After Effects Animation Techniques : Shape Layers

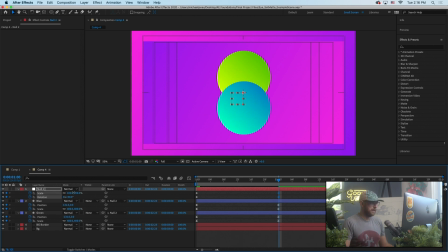[16:35]
So that's just plus 90 degrees. And we want the eye to be pretty big.
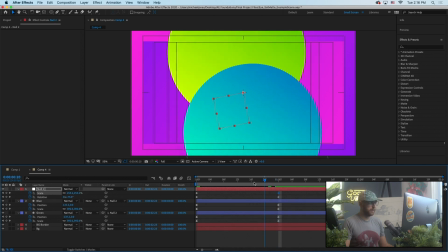[16:40]
So we're kind of coming in here. So I'm also going to scale that up. So now we've got 2 layers of animation working.
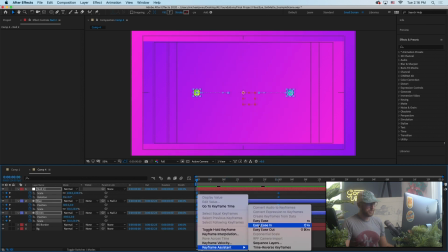[16:45]
And we're going to need to actually match. So I'm going to grab all our keyframes, easy ease again, and come back and redo that.
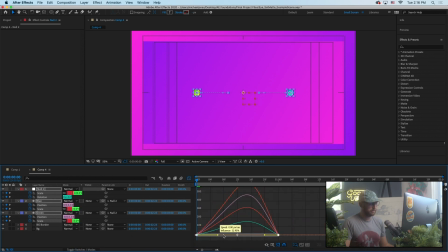[16:53]
Probably should have done that first. We don't want people to really feel the difference between the null, right? Like it should all feel kind of apart, right? It should feel like one piece. And so you can see we're getting the basis of our animation there.
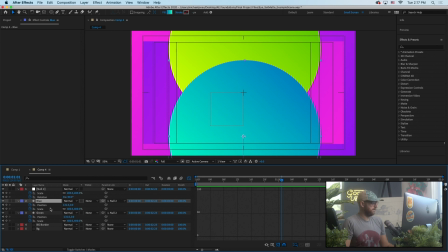[17:13]
So from here, let's grab our green layer, hit Command D to duplicate. I'll rename it white.
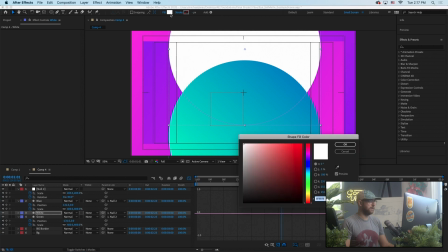[17:22]
I'll come back to the fill and just choose a normal fill, and it's already selected white, but you can always click the color and just define the color of that, right?
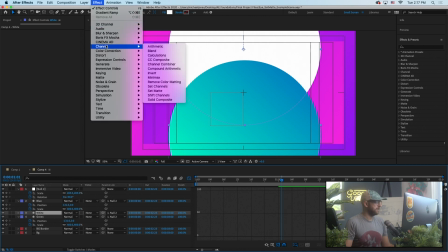[17:30]
So now we need to go Effect, Channel, Set Matte.
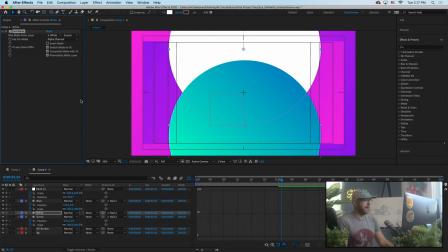[17:36]
And now, again, this is basically going to tell this layer to take another layer and treat it like an alpha mask, right? An alpha matte, something that's going to reveal it. And we know that we want it to be revealed by the blue layer.
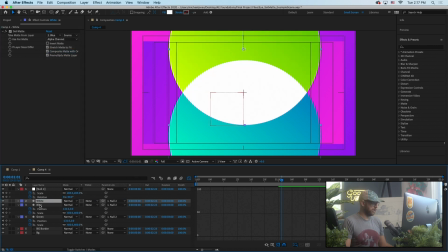[17:51]
So we've got everything named, so we can just hit blue. And then we are going to make sure that our stack order is correct, right? If we want the white to be to reveal, we're going to have to put it at the top of the stack there.
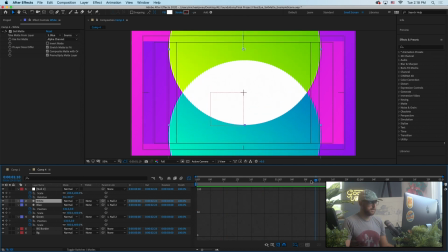[18:05]
So you can see in about 10 minutes, we can set up this animation pretty quickly. And so the very last thing I would do is come in here and let's make our pupil.
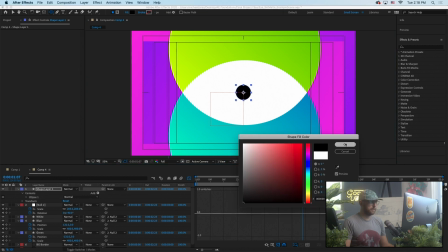[18:21]
And so we need to make that pure black. Let's just keep everything really stark and simple. Let's just create a scale animation.
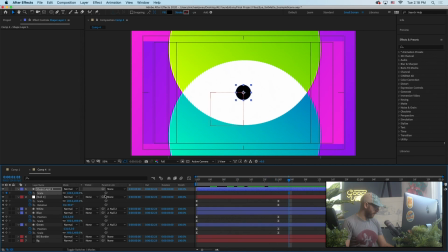[18:32]
And we'll offset it ever so slightly. Before I animate it down, I am going to parent it to the null.
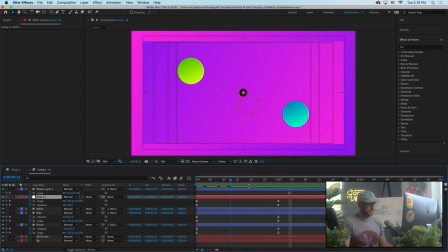[18:39]
So it actually will rotate and scale. Now we need to give it its own scale animation, right?
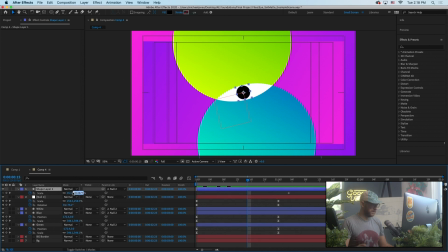[18:46]
Because that's no good. We actually need it to be 0 there and grow.
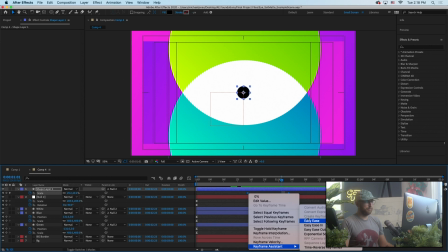[18:54]
And it can offset a little, but the important thing here is that it also feel like it's part of the arc of our animation, if that makes sense.
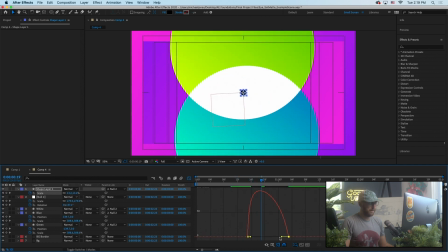[19:02]
So I don't really want to ease it in. It should actually be pretty fast, and it should just ease in mostly to the end, right? Because by this point in the animation, we're easing that arc, right? If we think about everything happening within this 1.5 seconds, it's like one big arc of velocity up near the middle.
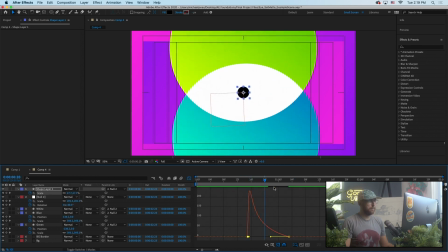[19:22]
So for the pupil, we want them to kind of pop on, be fast, because it's through that arc of the animation. So that's something I try to think about a lot. And then we can determine if we like that offset, if we like that size.
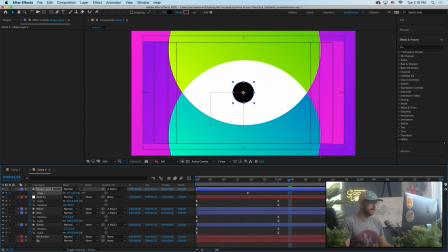[19:38]
Maybe our pupil, maybe the client wants it a little bigger, let's say. And it's offset a little bit. Sometimes just even a little offset is good, but it still feels like it's kind of all a part of a piece.
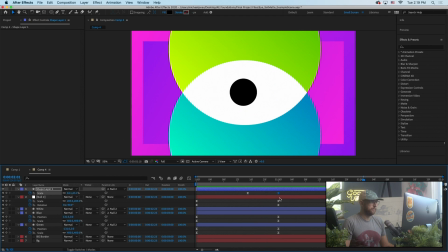[19:54]
And if we just line it up exactly, sometimes that's going to look better. And I think maybe it does look a little bit better.
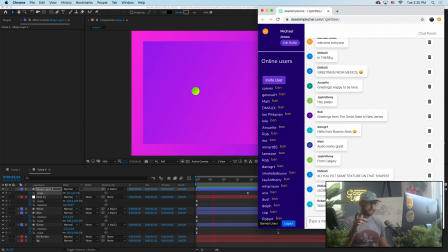[20:05]
Watching this while doing the Ben Marriott class. Yeah, Ben Marriott. Love that guy. Incredible, incredible work from Ben.
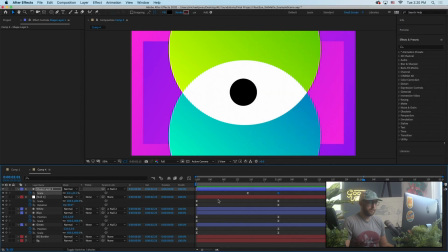[20:12]
Hoping I can connect with him a little bit more, but so grateful to Ben for all the knowledge that he's dropping on us. His work is really beautiful. So something else I did in the original, which gets us into a nice discussion of kind of some secondary elements,
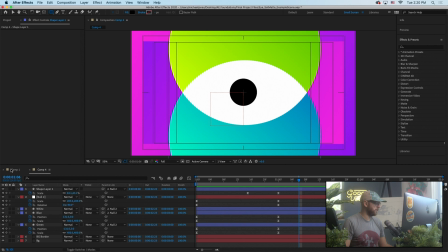[20:29]
is there's so many, the core of this is these circles. And I like how I'm contrasting.
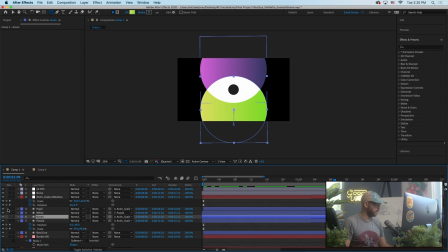[20:38]
Let's unsolo everything.
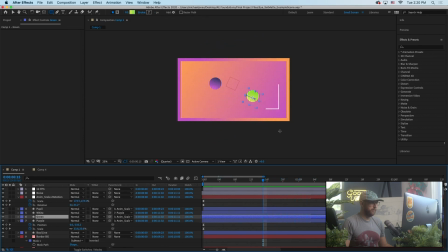[20:40]
I felt like we could frame the space even a little bit better with this animation right here, with this line animation that follows kind of the rectangles of the border that we created.
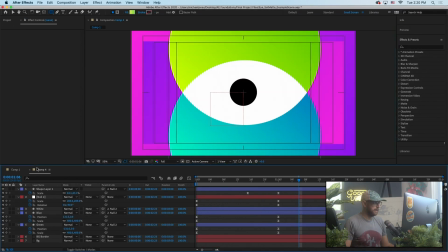[20:54]
Oh, excuse me. And I'm becoming a bit of a border nut. I'm kind of putting a border on everything, and I'm not sorry. Just like it. So that's really easy to do. Let's come in here.
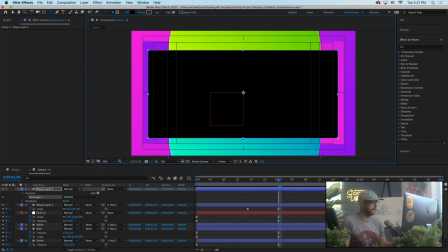[21:10]
I've just got my rectangle shape layer selected. I do have my title action safe, so I can see, kind of center it there. Can make my spacing kind of uniform. That looks pretty good.
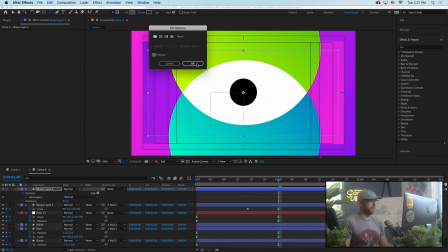[21:22]
So for fill, I'm going to strike it, say none, no fill, yes please on a stroke. And again, with the stroke, we could have a linear gradient, a radial gradient, just for fun. Oh, it didn't like that.
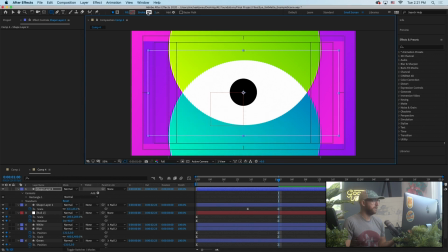[21:44]
We'll keep it a solid color. Uh-oh. I'm not sure what that error is. I'm going to have to Google that. Oh, yeah. Every time you update After Effects, it's becoming a thing. It's really becoming a thing. So let's say 6 pixels on that. I think it's looking a little big.
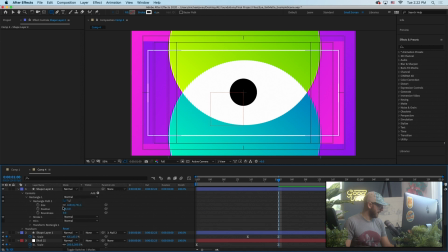[22:04]
So I'm going to come into my rectangle path, unlink the size, and just pull that in a little bit, maybe to those lines, maybe to just the edge of that interior title safe.
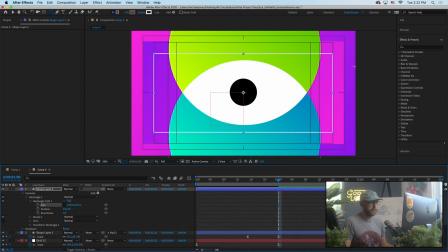[22:17]
I don't want it to be too close, right? I don't want the spacing of the border. I don't want this to feel like tighter than the spacing of the edge. So let's keep that consistent. That might be a nice visual structure. This can also help me see my positioning of my central focal point in the scene.
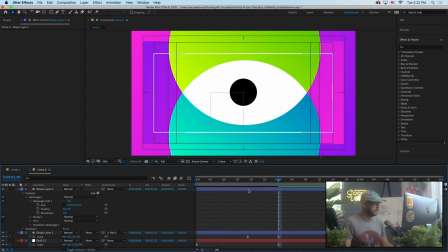[22:35]
Like I'm starting to feel like it's sitting up a little bit higher. And then it's a good question of, do I have this exactly centered?
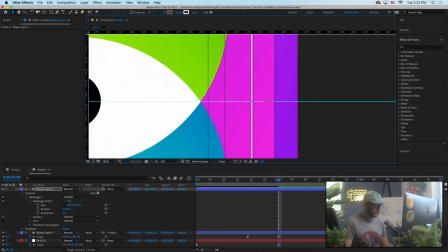[22:43]
And you can always hit Command R to bring up your ruler and pull in a guide just to make sure
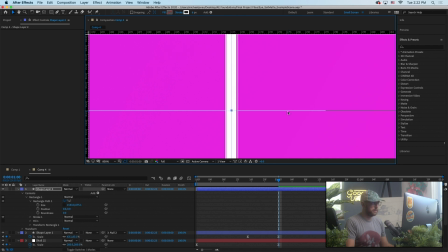[22:51]
it's exactly center. So I was centered and I was pushing that away.
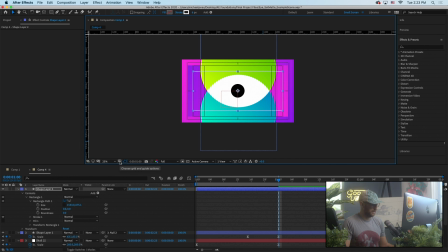[22:57]
Command semicolon to get rid of the guide layer, Command R to get rid of the ruler.
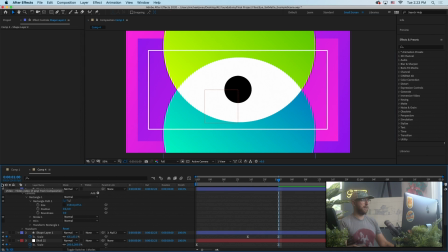[23:04]
We can pull back the title and action safe. Now, I was having fun determining kind of what was in front of what. On my first pass, I had the box behind, but I think it could make a case. It kind of looks cool as this other element
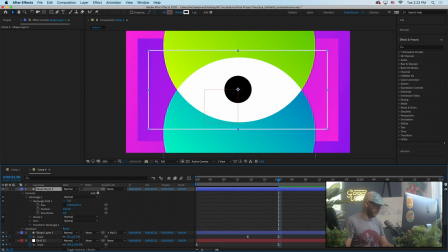[23:19]
that can maybe sit on top. So very simply, under this shape layer, we'll call this box, just so it's super clear. And we will add a trim paths. Trim paths just means we get this, these controllers here, start and end.
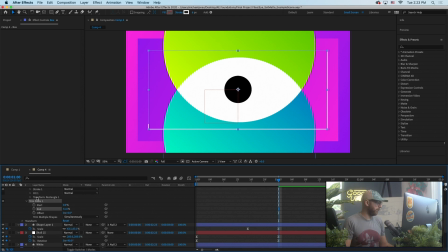[23:38]
So this is where we always get to determine the starting point of our animation, and we can offset that. And I think I'd like it to start right there in the center. So I'm going to use my offset. I want it to come right from that point and then end at the top.
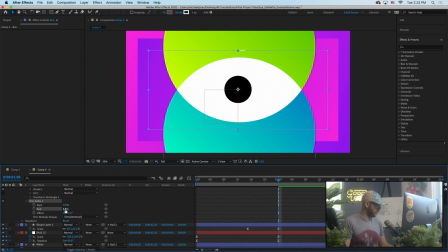[23:54]
So I'm going to take that to 0 on the end.
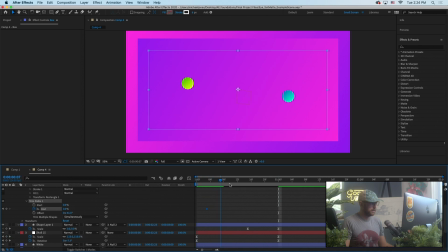[23:59]
I'm going to move that back. And for right now, let's just assume it's all synced up.
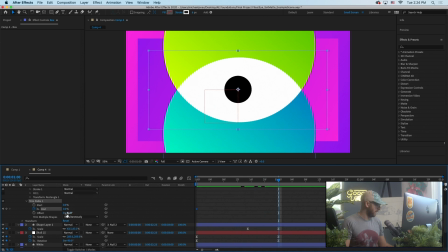[24:05]
So I'll take that back to 0, and then I'll take it to 100.
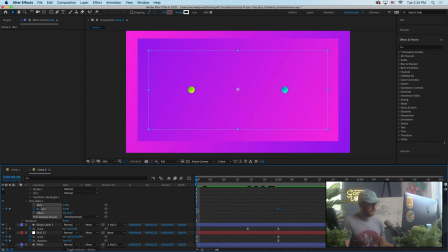[24:09]
Excuse me, I'll take it to 100. I'm going to grab those, Control click, easy ease. And there's many plugins and scripts. I actually just bought a new computer and I don't have all my scripts set up,
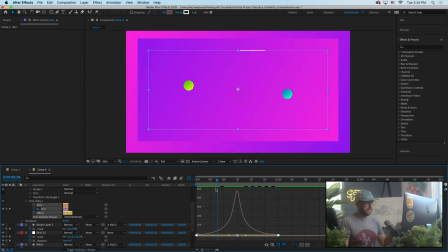[24:25]
but there's definitely some scripts to just automate this kind of easing that are definitely worth looking into if you're
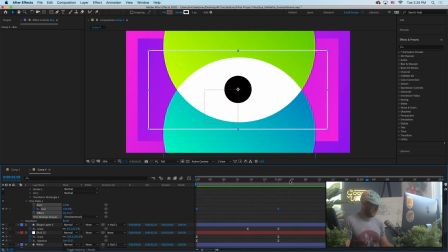[24:33]
doing this all the time. So I think it looks pretty okay, all synced up as such. The thing for me always about trim paths is I hate how that point at the very top looks like it's just stuck in space.